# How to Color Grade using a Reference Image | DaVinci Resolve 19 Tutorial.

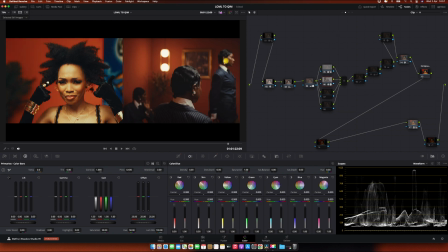8:27 So as you can see to my reference, my skin tone is little bit muted, but it's kind of a check rate. And this lady doesn't have done color, she's not black, so we can't get that chocolate, but we can get a little bit of magenta skin.
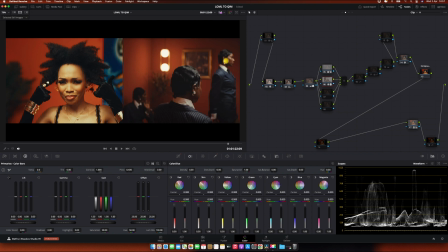8:44 And when we talk about the saturations, the skin tone of these people a bit not so much saturated.
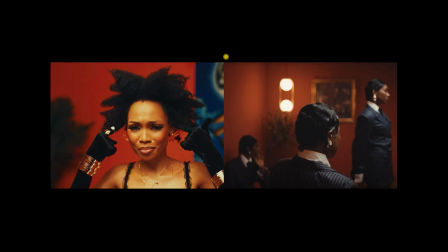8:52 That you can see, that's how I've done a skin tone.
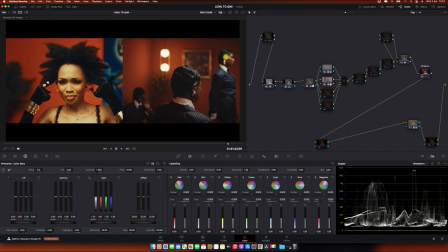8:55 It's not like my skin tone is going to end up right there, no, yet there are some stuff that I've done as well to get the skin tone where I want it to be. All right, so another thing is this, I've done this hue adjustment. Here is a problem. A lot of beginners, they struggle in how to make color grading as pro level.
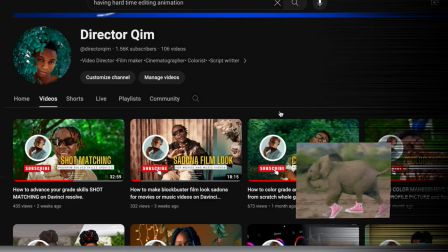9:15 YouTube itself can never pull up to that level.
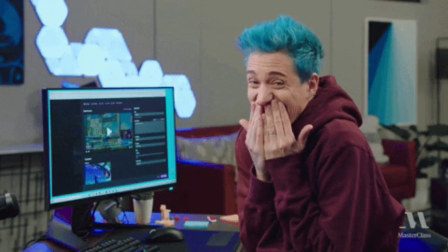9:18 Director Kim came up with the massive masterclass phase 1 and phase 2, which is the phase 1 has 3 parts, and each of the parts has long pause video.
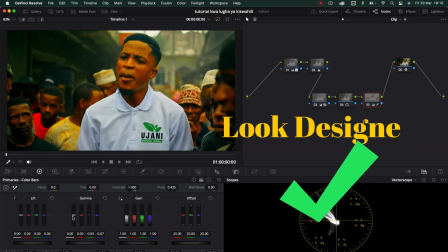9:25 Having an issue with the car senses, color management, creating different looks, fixing problems, how to balance proper your footage,
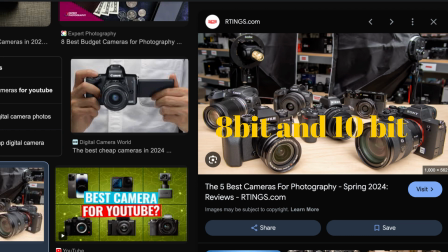9:31 shot merging, dealing with the small budget camera, everything you need to know from DaVinci Resolve,
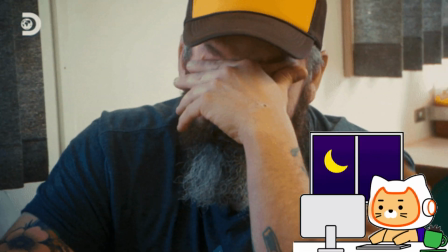9:35 masterclass has deep explanations. If you really struggle with a way of creating look, Director Kim never seen enough till he made 26 LUTs,
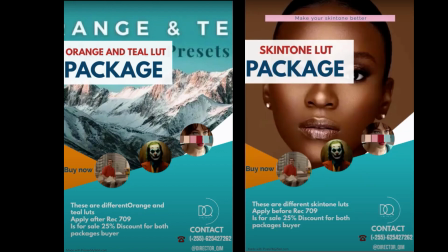9:42 which is has loop DNA and Skintone LUT and color separations. DCTR power grade also available.
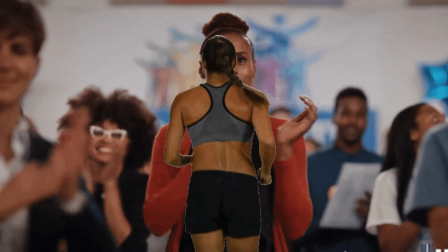9:48 Director Kim really wants to shift you into next level. Have a permanent mentor who can guide you well to your journey of color grading.
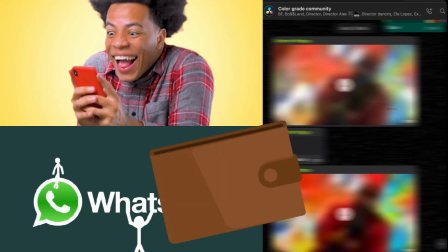9:54 He decided to create a WhatsApp group for his own student member. But remember, to join a WhatsApp group, you need to buy one of his products, either Masterclass or LUT package.
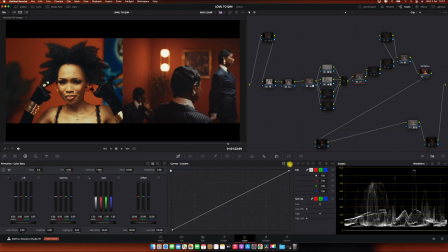10:03 Now, let's back into the lesson. This huge adjustment is really catch up into this wall,
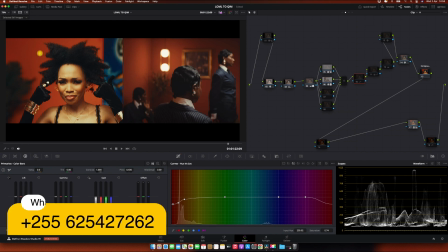10:09 because you can see the my wall is so much of orange and it's popping color.
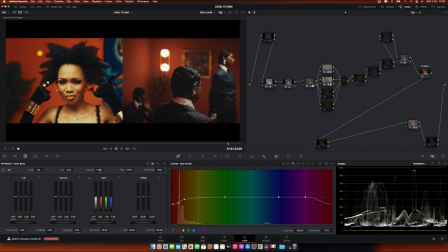10:16 The color is so much on popping, and as well as you can see it has a little bit of a brightness, and that is not what we want. Even though this wall you can see perfectly,
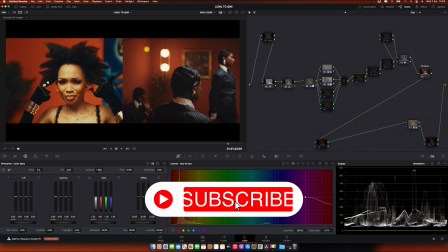10:32 there's this part, the wall is brighter, and this area the wall is darker.
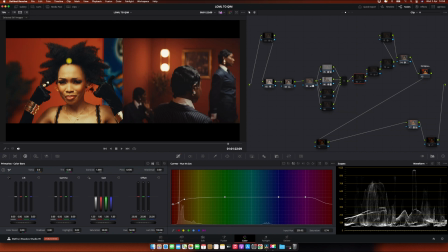10:40 So mine's the wall overall is so much of light, because the lights are much popping to the background. The way the lights have been set is two different things. So yeah, so what I've done so far is just balance the wall a little bit,
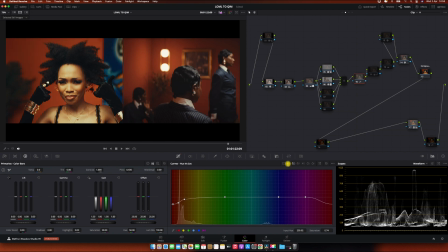10:56 so I reduce the saturation, that's making my image much poppy. And as well, I've just used this U versus Luma, you know, it's giving some density, it's giving some, you know, it's make it a little bit on. If you can see yourself, if I'm turn this off, you can see my wall is brighter,
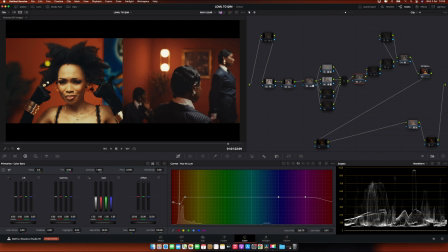11:15 but if I'm turn this on, you can see my walls get a little bit dark. It's density, you can see that was, it's like that. All right, so another thing that I've done is like I've saw
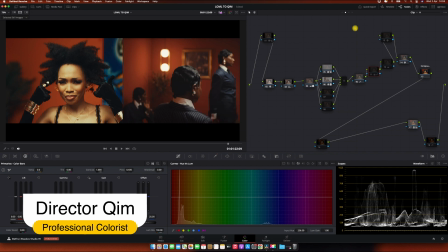11:28 still my wall is not that dark,
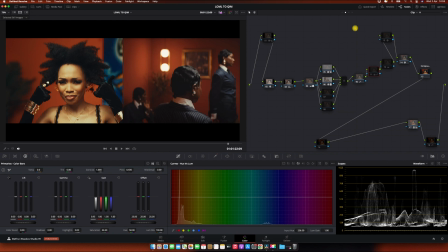11:32 you can see still bright, and it doesn't give much separation or dynamic. Yeah, that's what I told you, the thing that's a cropped is dynamic and color overall. It's not like exposing all day with my footage, depending on the footage you have.
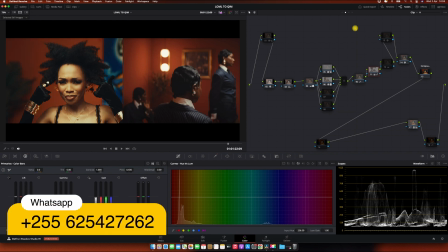11:49 So this one, what I've done so far is I qualify the wall to push more further, because this only,
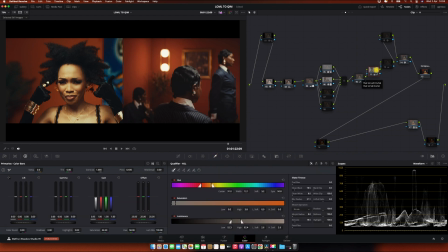11:55 it can never do everything, it can never do anything, but this one is helping this one to get a better place. And this one, if I not do this, and when I jump into this one going to be too much, and I just want a very less touch.
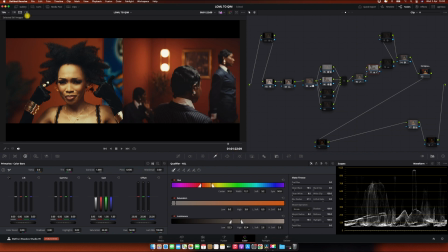12:10 Hope you got what I'm talking about. So into this part, I just qualify
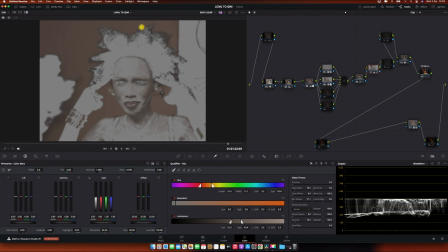12:18 this area, this wall. But you can see the wall has a bit similar color to the skin tone, so I got to be very careful to my selections.
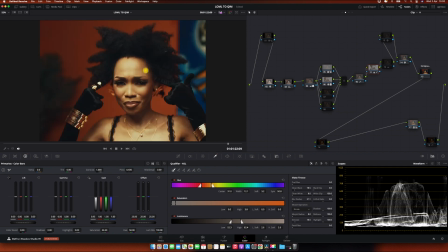12:29 And even when I touch things, I didn't want to do too much, you see.
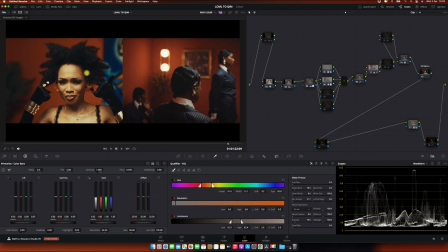12:34 So into this area, what I've done so far is that I reduced the saturation, only the saturations, nothing much, only because these are things that I saw, if I could touch it, it won't going to lose most of detail to the skin tone.
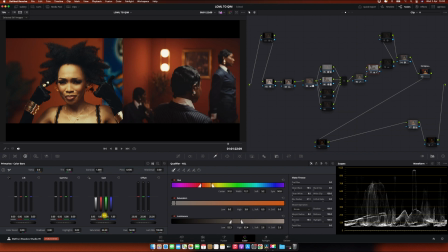12:51 And another thing is I reduce a little bit of brightness. You can see if I push it back, you can see, and if I push it down, you can see it's giving the fade. And one thing that I like, the less parts when you touch, it's a little bit making my skin tone has
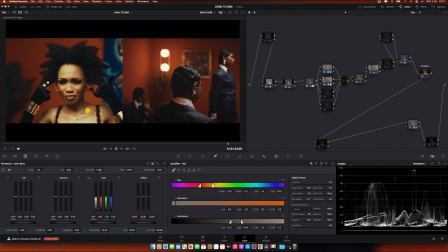13:10 dynamic ranges, different ranges, you know, some parts too much bright, some parts are very less and bright, so it's making it as well beautiful. But I was like, nothing do it too much. Okay, another thing that I've done, you can see our look has been similar today,
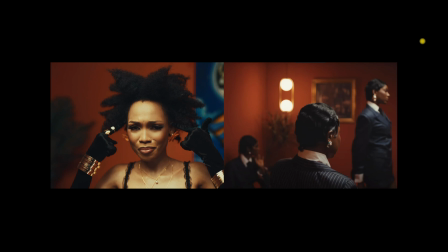13:27 but we lost some of magenta tone, you can see. So we lost some magenta tone, ours are a little bit yellowish and green.
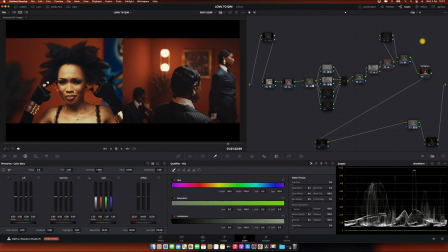13:37 So I was like, okay, let me try out to pull it to magenta, so we can have much closer to that differences.
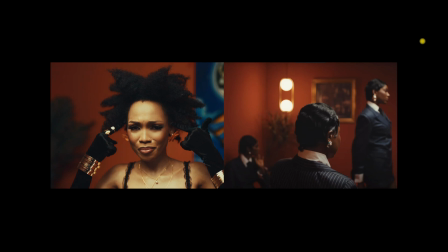13:45 You can see this one, you can see yourself that we got green one and we got magenta one. This magenta is very much closer, you can see even the background, you can see the background, the way it's looking at it. That's the magic of color grading, guys.
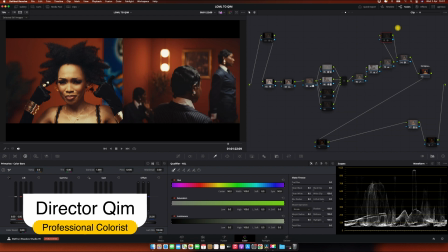14:02 All right, so another thing that I've done is just a glow to make them bloom, you know, catching the ball.
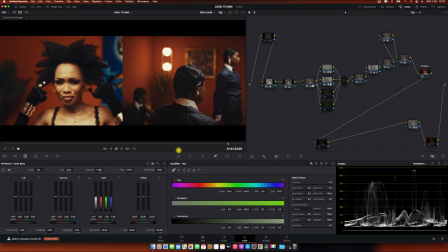14:09 Look at these are beautiful. And this one, last guy, what I've done for you guys is I didn't like the way my, you can see their blacks are much pure blocks here, mine is little bit of bluish, so I was like, let me deal with them a little bit. That's it.
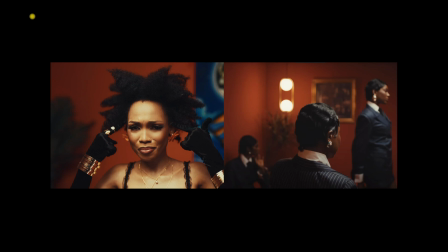14:30 These are detail, you know about this. So this is where they from, my footage were like this, and this is what I've got so far. the magic that I've done.
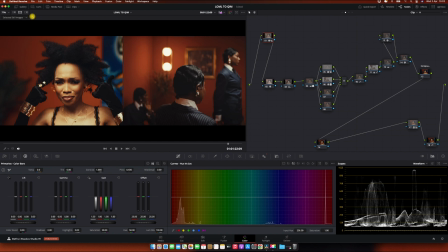14:42 Thank you very much for watching this video. I hope you enjoyed. I showed a lot of my techniques.
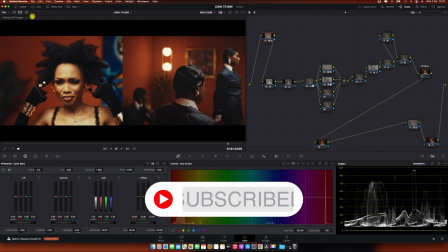14:48 Hope you go practice this way like you are doing a practice day. If you are going to do much grading with the references, trust me, you're going to be a very,
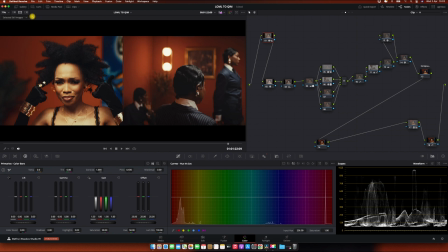14:56 very great scholarist, because doing grading with references has much benefits. You know, sometimes we do color grading and we get used to our touch, our tone. So sometimes we need to learn something new, and how you're going to get that is by trying doing different things.
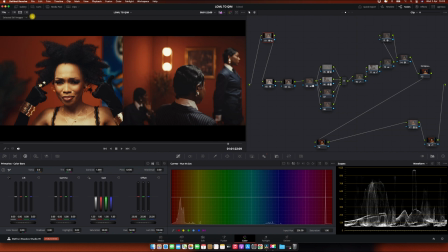15:15 So when you're doing references, there you're going to see yourself like, where I've been limiting myself. So we need to work beyond our limits. So references is helping you so much to get out of your boundaries and pushing more further to your journey.
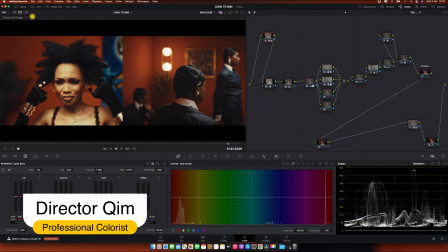15:31 All right, so if you watch this video and you never subscribe yet, bro, you are so selfish.
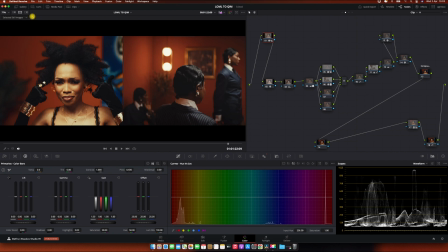15:39 Please click the bell button right there. Comment if you love this video, and as well check in me in box if you want the grading and loot packages, DCT, us, power grids, everything is no problems.
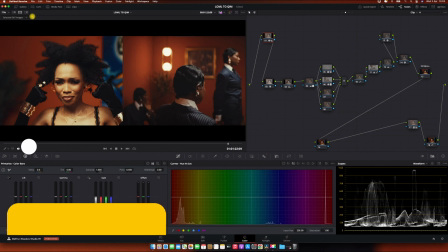15:54 Contact me right now. See you on next tutorial.